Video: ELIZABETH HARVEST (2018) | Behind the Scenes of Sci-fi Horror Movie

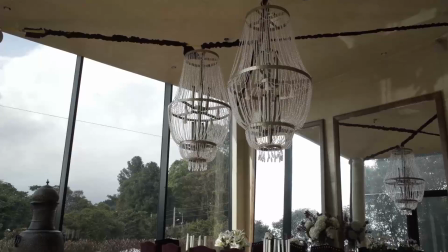7:58 So for me, since the first moment was very interesting to create this world,
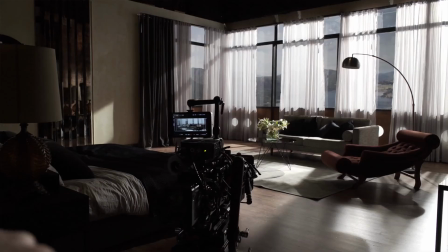8:03 and like if a scientist was going to hide in a beautiful house with great architecture in the middle of the mountains,
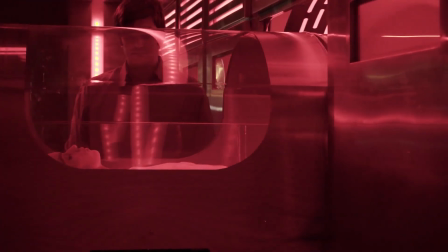8:09 and then to underneath have this secret world,
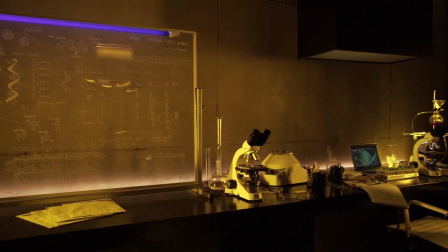8:14 it for me was an opportunity of creating something visually stunning and different from everything I've done before. When Sebastian and Kale told me what was going to be like their process in the photography,
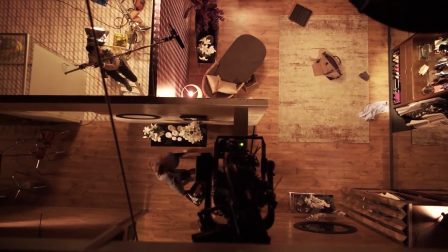8:27 the composition, and like the proposal, it was all layered by moods.
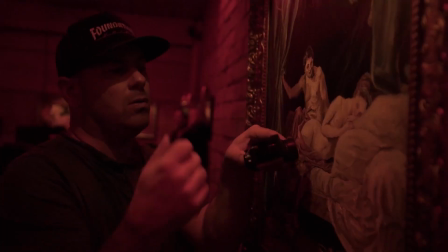8:33 We basically took 4 main colors for our movie that represented 4 different emotions, and for the present day portions of the movie, we used those colors in a more subtle way, but still held true to that color ringing true per scene.
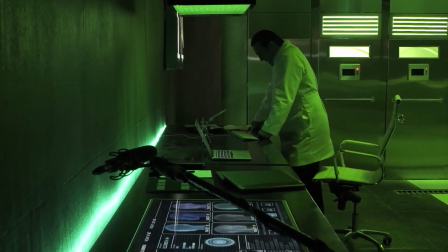8:50 And then for all the flashbacks in the film, we went very, very deep with that same color, depending on the emotion.
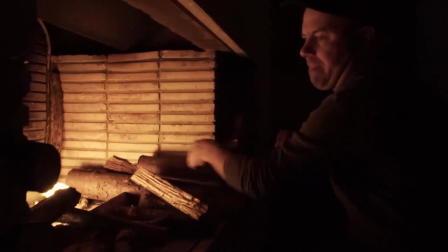8:57 So, say if there's a scene that's red, it represents danger. So danger in the present day is kind of it's more of an amber color,
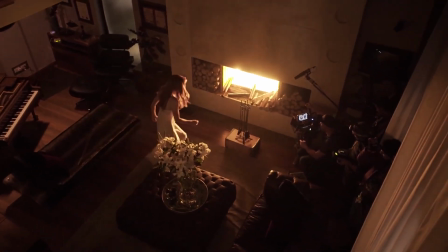9:06 but it still has red roots to it, but it's more of an amber, so you're still not totally changing the look.
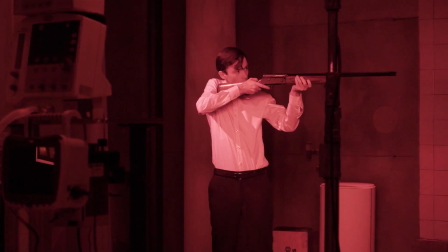9:12 Whereas the flashbacks, we went full-blown red, deep red, kind of a Wong Kar-wai red is what we call it. Harken back to some of Wong Kar-wai's movies, 2046 and stuff like that. So we did that with all 4 of our major colors in the movie, and we've held true every scene.
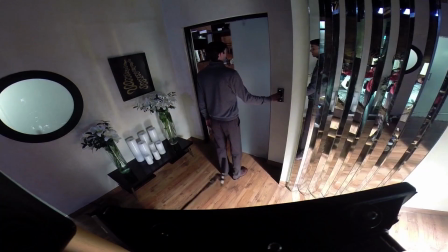9:27 We have a plan as to how to attack it, and we've kept those colors,
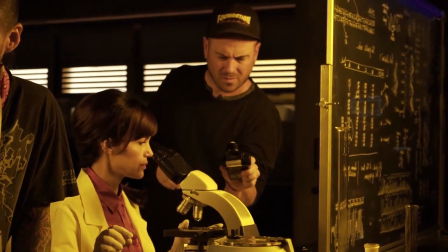9:32 those primary colors, as the main theme of the look of each one of those scenes. The world of Elizabeth Harvest is almost an artificial world created by Henry Kallenberg to show her things.
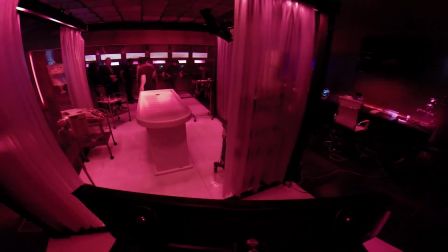9:45 So everything's on display.
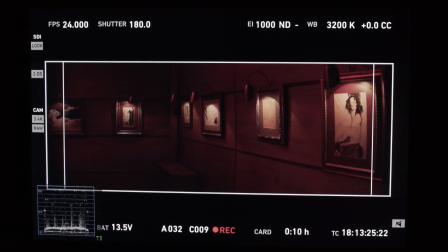9:48 There's this art gallery room, and it's all been put there almost like a game for her to discover things and for her curiosity to be awakened.
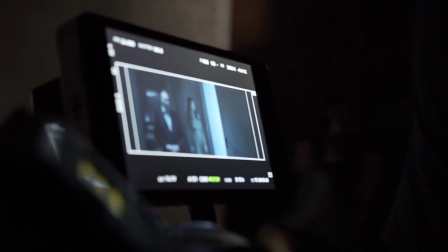9:59 we felt like this movie needed to be a little smoother in its style as far as the camera operating.
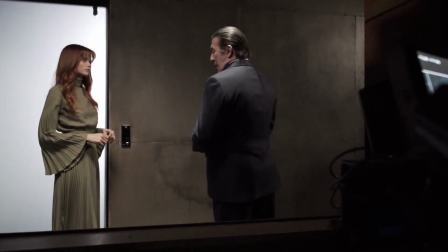10:07 So we tried to do, you know, interestingly composed frames. Also, if there's any kind of camera movement,
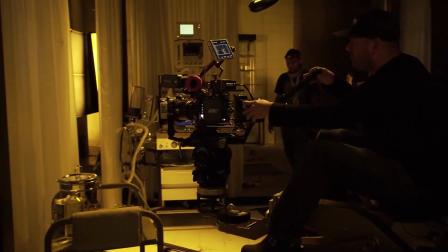10:13 we tried to make it like a nice composed dolly move that could actually hold for the length of the move and not have to cut into it in the edit.
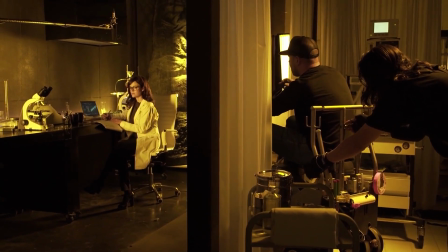10:24 Okay, and Carla, back to one. Vamos a hacer una más lento.
We did, you know, some crane work.
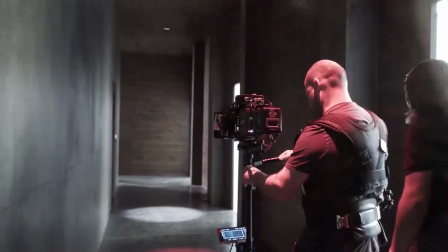10:29 There's a little bit of Steadicam work. So trying to keep the camera from moving too much, but moving for a purpose.
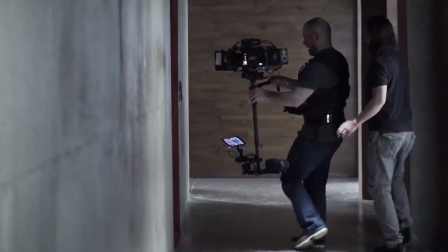10:37 You know, just moving to move, I always feel is a violation of a film. It's like, you know, the camera move should make a statement and help move the story along.
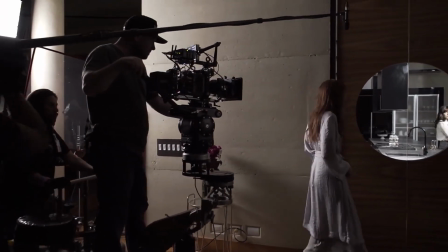10:45 For me, as a cameraman, one of my main tools, obviously, is the camera and the lens attached to it. I
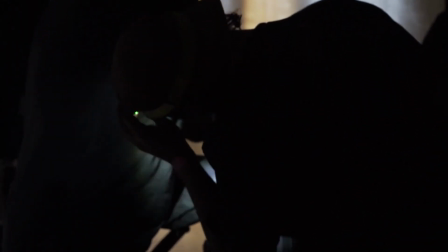10:52 mean, camera bodies aside, you know, obviously film is a great medium, but, you know, especially in the world of HD,
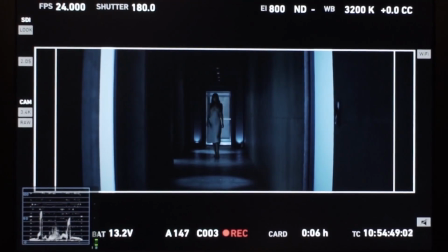10:58 lenses really tell the story more than the camera. And so we talked about which lenses we potentially would want to use for this. And anamorphic is just, there's something about an anamorphic lens that just screams cinema.
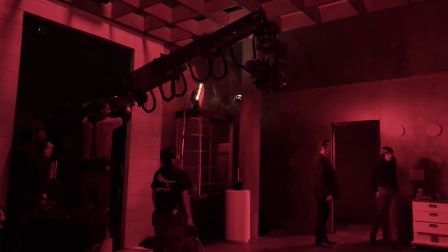11:12 Anamorphic lenses have an organic texture to them that I feel is just, it's something about it from,
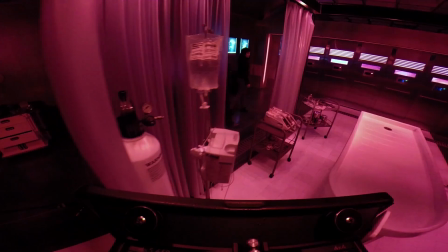11:19 you know, watching movies that are, you know, that are shot in anamorphic that screams cinema.
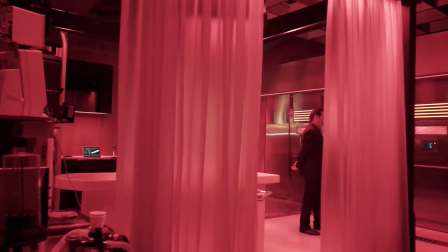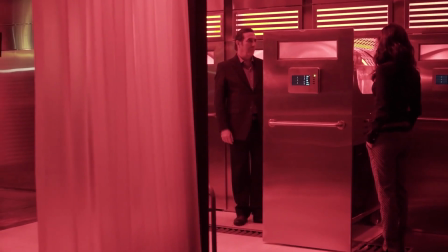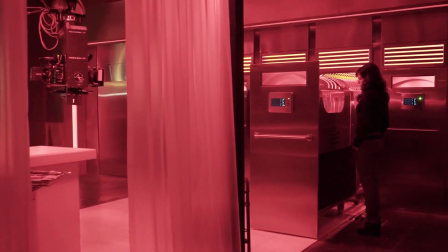11:39 Throughout the 6-week period, because of sets and the shooting schedule, I was often required to be all 4 Elizabeths in one day.
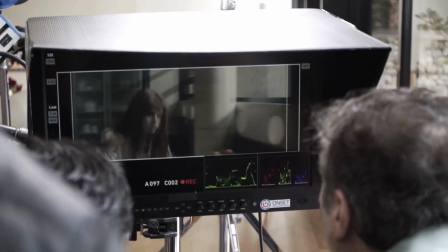11:51 Most often being 2 or 3 in a day. I don't know if I've had a day where I've just been 1.
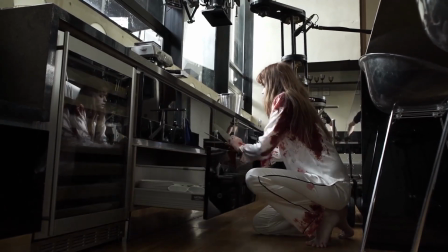11:57 I think I've had to switch numerous times.